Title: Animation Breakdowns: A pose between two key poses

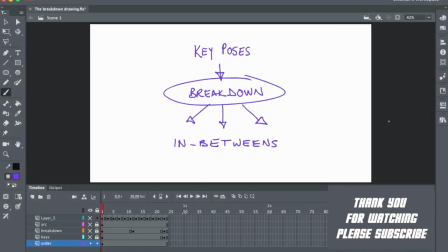It's not a keyframe, but it's not really a regular in-between either. The breakdown drawing is created after the key poses and before the in-betweens. That's basically the hierarchy of the drawings that you need to know when you're animating stuff.
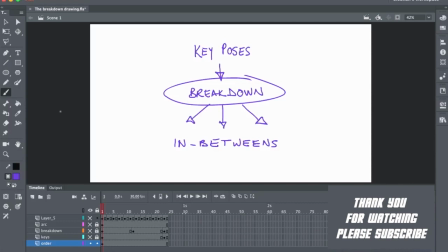It's generally the order of how things get animated when you're working pose to pose. So pose to pose animation really means that you've got one key pose and a second key pose plus a breakdown already established,
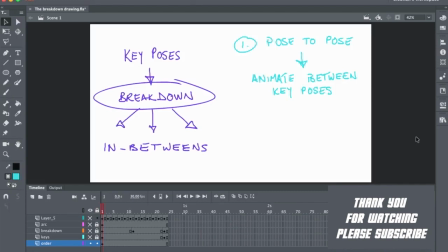and you work out your in-betweens progressively. The other way of animating is called straight ahead animation, where you just have one key pose and you sort of freestyle it into your second key pose.
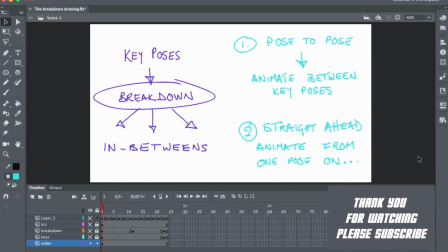So you don't really have a second key to reference or to know where you're going. This is very often used in stop motion animation. But for now, we'll work pose to pose. So if you had these two key poses,
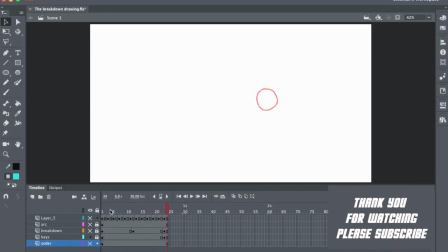well, you could assume that your animation or your in-betweens are just going to join up in a straight line and create a smooth, straight animation from one key to the other. But if you were actually given the same two key poses plus this breakdown drawing,
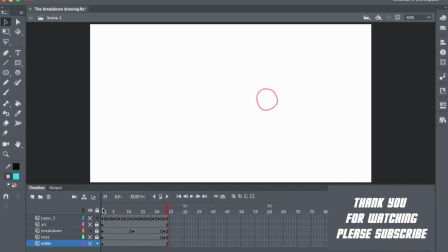then your animation becomes very different. So you know, oh, okay, my in-betweens actually have to come down and then up again. Now, this also brings me to the very important principle in animation of arcs.
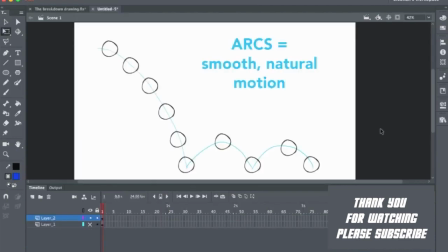So I'm just going to take a moment to explain the idea of arcs. In animation, arcs are the most commonly used types of trajectories or paths of action.
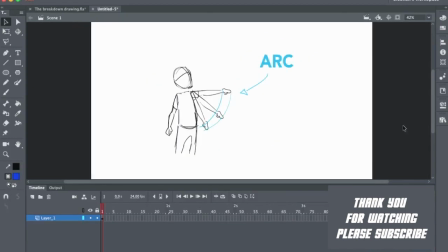What that means is that even if a character lifts his hand up to point, that's going to be charted or tracked in an arc. His arm moving from this pose to this pose will actually travel in an arc.
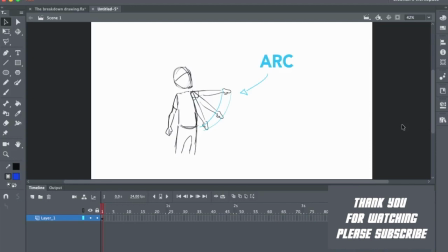If you think about it, arcs are present everywhere. So when you're walking, next time notice how your arms swing in an arc.
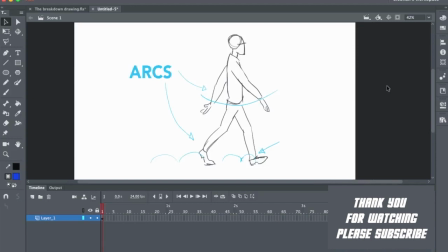When you're running, your feet tend to make small little arcs as you run along. Everything really naturally moves in an arc instead of a straight line. Things that move in a straight line from one point to another are often, feel very mechanical.
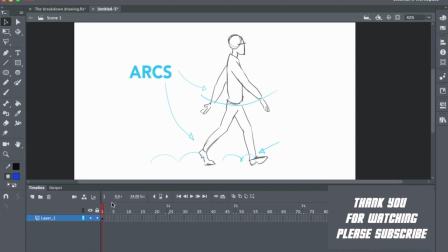So in animation, this is actually really handy because it just means that you can do something like create a new layer
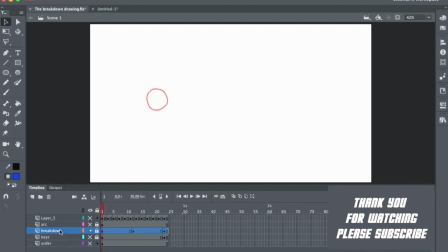above your keys and draw an arc to use as a guide.
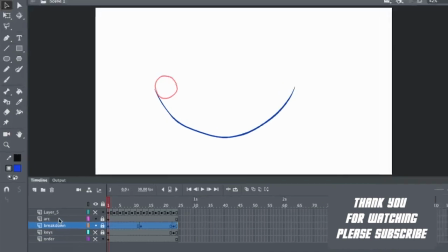You can actually come over to your layer, right-click, and choose
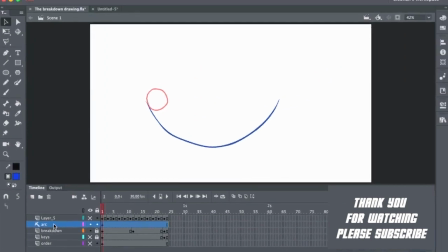guide, and that will ensure that that layer doesn't export out in your final animation when you're finally exporting. So I'm going to use this arc as a guide for where I'm going to place my in-betweens, and then it becomes much easier.
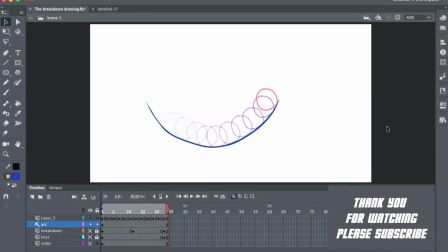And as you can see, that's ends up being quite a smooth and even natural looking movement. Just to recap, your breakdown drawing is the sort of most important in-between, which tells you where the path of action goes,
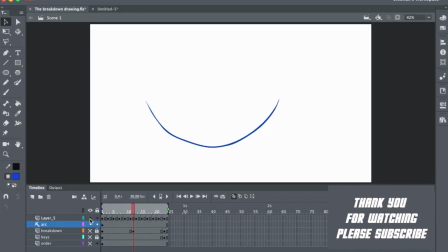and then your arc will ensure that you've got a nice, smooth and even motion when you do go to in-between.